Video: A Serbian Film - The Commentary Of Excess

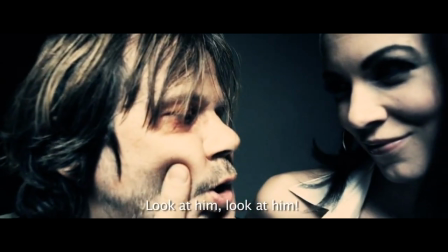[4:23]
Many of a Serbian film's gory visuals are certainly an antithesis to political correctness.
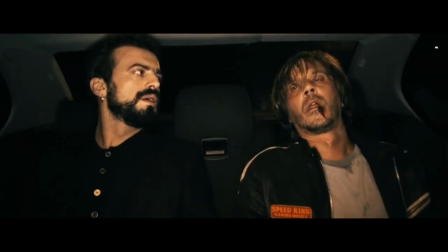[4:29]
Scenes portraying rape, assault, mutilation, humiliation, and a drugged protagonist who can no longer consent to the horrific actions he commits,
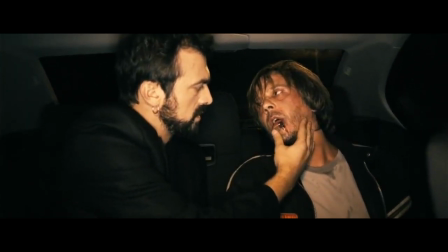[4:38]
as if to challenge the audience's own sense of sensitivity regarding scenes they would prefer not to see.
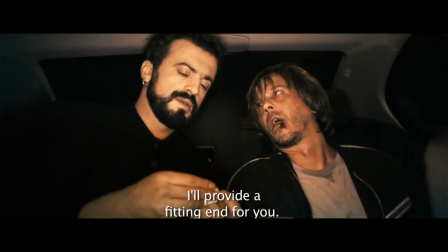[4:44]
Also contributing to the film's tone, depending on the viewer's perspective of the Serbian film's excessive violence, is a sense of exaggeration verging on parody.
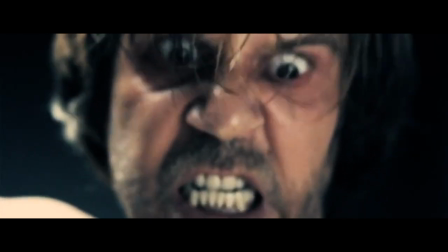[4:53]
The violence in the Serbian film aims for an overstated impression, one that is not exactly realistic, like a fierce expression of gallows humour,
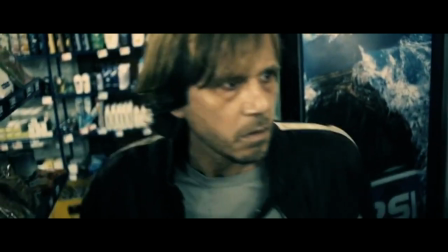[5:02]
from the overly aggressive facial expressions of Miloš mid-murderfuck,
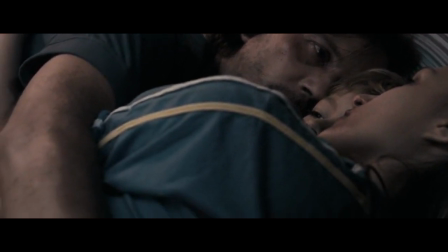[5:06]
to the film's traumatic haunting ending of a family suicide drenched in struggle to survive through rape,
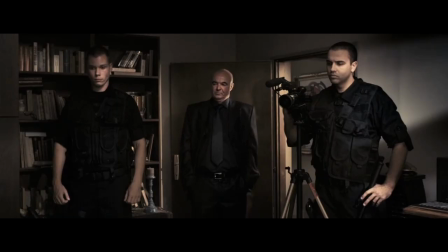[5:13]
only to be undercut by a gruesome gag-twist ending that implies the film production has not ended yet,
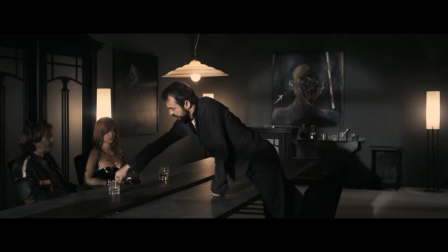[5:19]
and is more than willing to go lower than low. A Serbian film aims to tinge a darkly offensive sense of humour to aspects of its imagery.
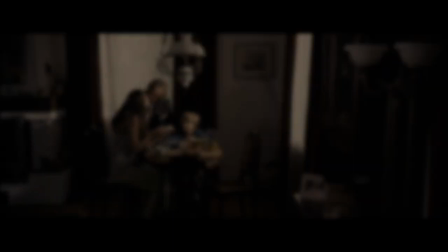[5:28]
Jeffrey McNabb, elaborating on the film's use of highly shocking visuals and its intention,
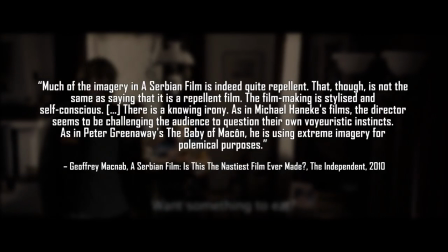[5:33]
wrote for The Independent stating that much of the imagery in a Serbian film is indeed quite repellent.
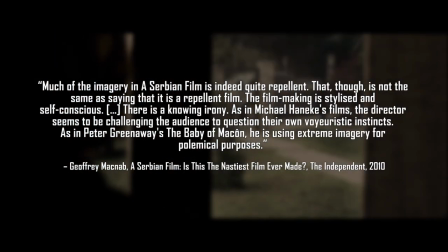[5:39]
That though is not the same as saying that it is a repellent film. The filmmaking is stylised and self-conscious.
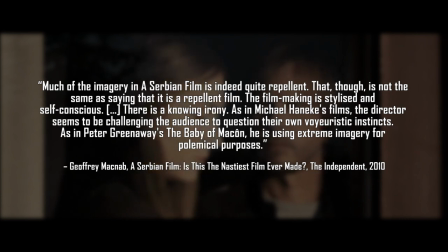[5:46]
There is a knowing irony. As in Michael Haneke's films, the director seems to be challenging the audience to question their own voyeuristic instincts.
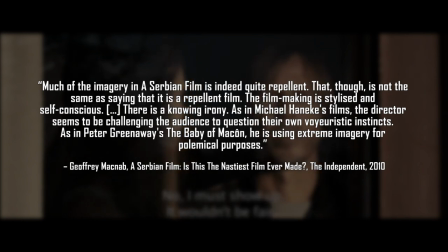[5:54]
As in Peter Greenaway's The Baby of Macon, he's using extreme imagery for polemical purposes.
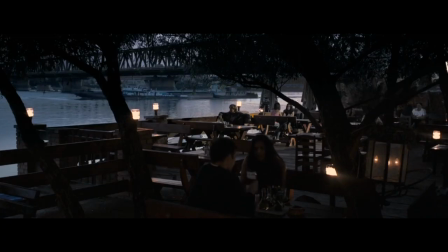[6:00]
Similar to the violent fourth-wall deteriorating gang-rape in Greenaway's Baby of Macon,
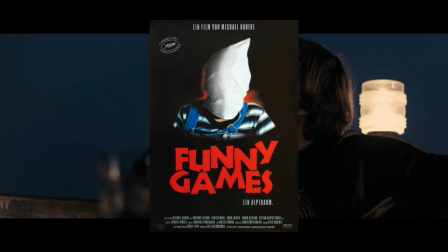[6:05]
to Michael Haneke's Funny Games providing a self-referential commentary on violence and voyeurism,
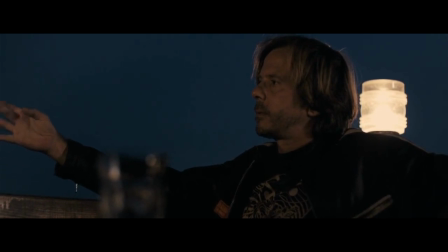[6:12]
McNabb suggests that a Serbian film is more than its shock value, indicating a self-awareness. If the viewer experiences a Serbian film as a challenge of political correctness via gallows humour,
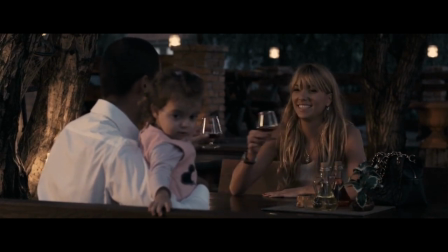[6:23]
and it is understandable if many viewers do not experience the film in this manner,
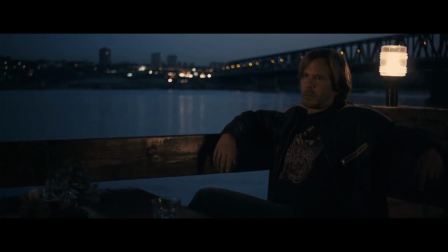[6:27]
then the viewers who find humour in a Serbian film may find it a self-aware example of extreme cinema.
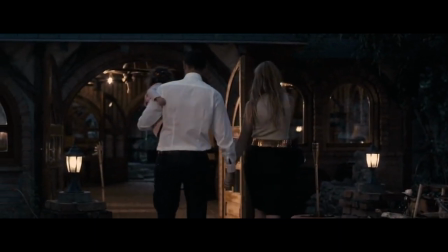[6:33]
There is suggestion that a Serbian film is aware that it is grotesque and absurd, that it merges the extreme with campiness.
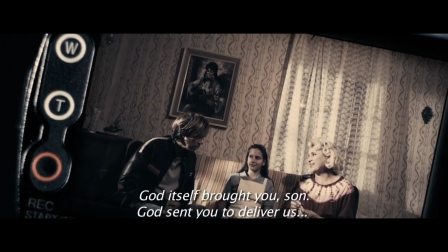[6:41]
However, while Serjan Zbazovic has clearly intended to express his frustrations with a Serbian film,
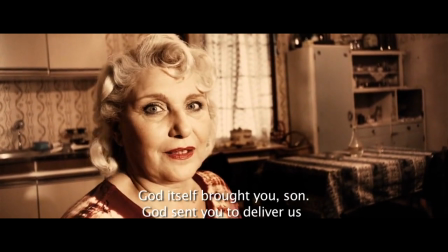[6:47]
a frustration that many viewers express while viewing this film. Valid criticisms arise, with the extent that a Serbian film delves into violence.
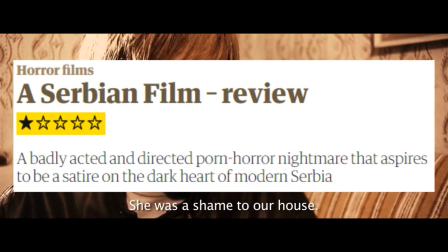[6:55]
Peter Bradshaw, in his review of a Serbian film for The Guardian, even claimed that the film was poorly directed,
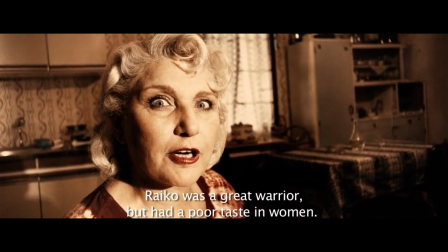[7:02]
possibly a comment on the director's intention being lost in the gluttony of gore.
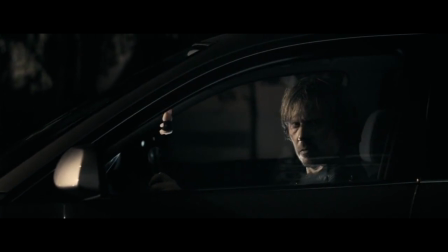[7:07]
A competently shot film with competent performances verging on the excessively camp,
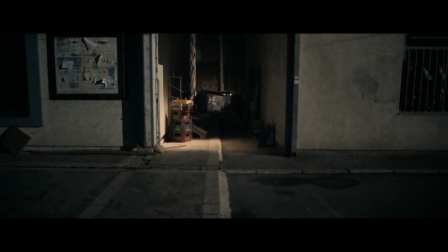[7:13]
an argument can be made that due to the excessive gory spectacle on offer in a Serbian film, any semblance of commentary becomes lost in the flurry of aggression.
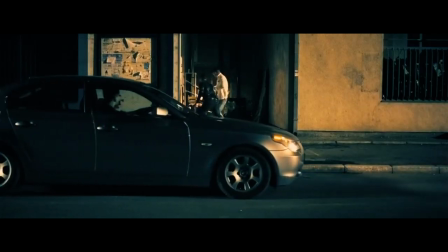[7:22]
The impact of shock is also lessened when films such as a Serbian film drop the audience in the deep end. By the end of the film, many viewers are likely to finish the film feeling rattled,
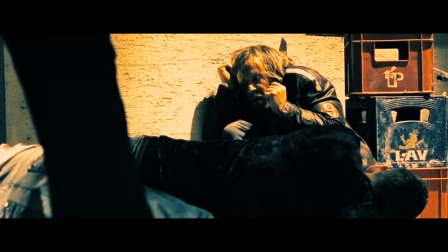[7:32]
but many other viewers are more likely to feel exhausted by the rapid-fire barrage of brutality that the film provides.
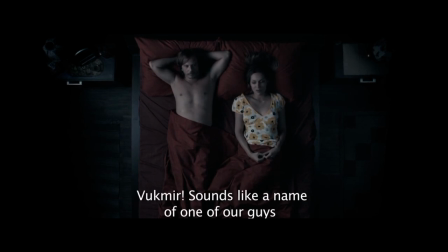[7:40]
Viewers of a more sensitive disposition may find the uncut film difficult viewing, maybe even unwatchable, and it most certainly can be, but audiences more familiar with extreme cinema are likely to find a Serbian film tiresome,
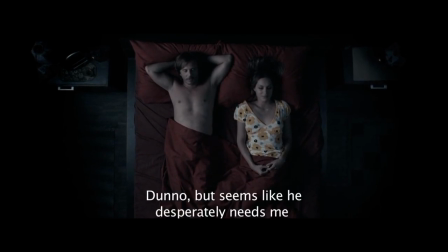[7:53]
reliant on grotesquerie and offering very little else, when all potential commentary becomes lost in an act of upping the ante of blood. The director's artistic intention is apparent,
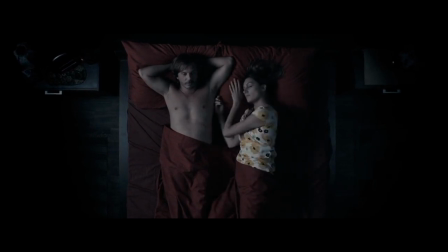[8:04]
and a Serbian film isn't necessarily technically a badly made film, but as the figure of speech goes, less is more.
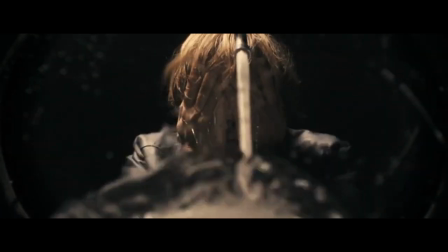[8:12]
In conclusion, a Serbian film might just be the most controversial film of the 2010s.
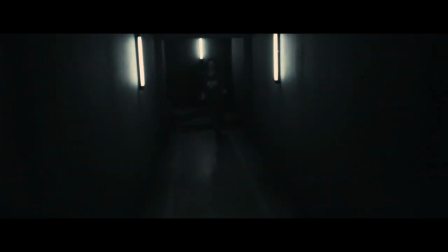[8:17]
Simply put, it is an exploitation film aiming to push what is acceptable within horror cinema.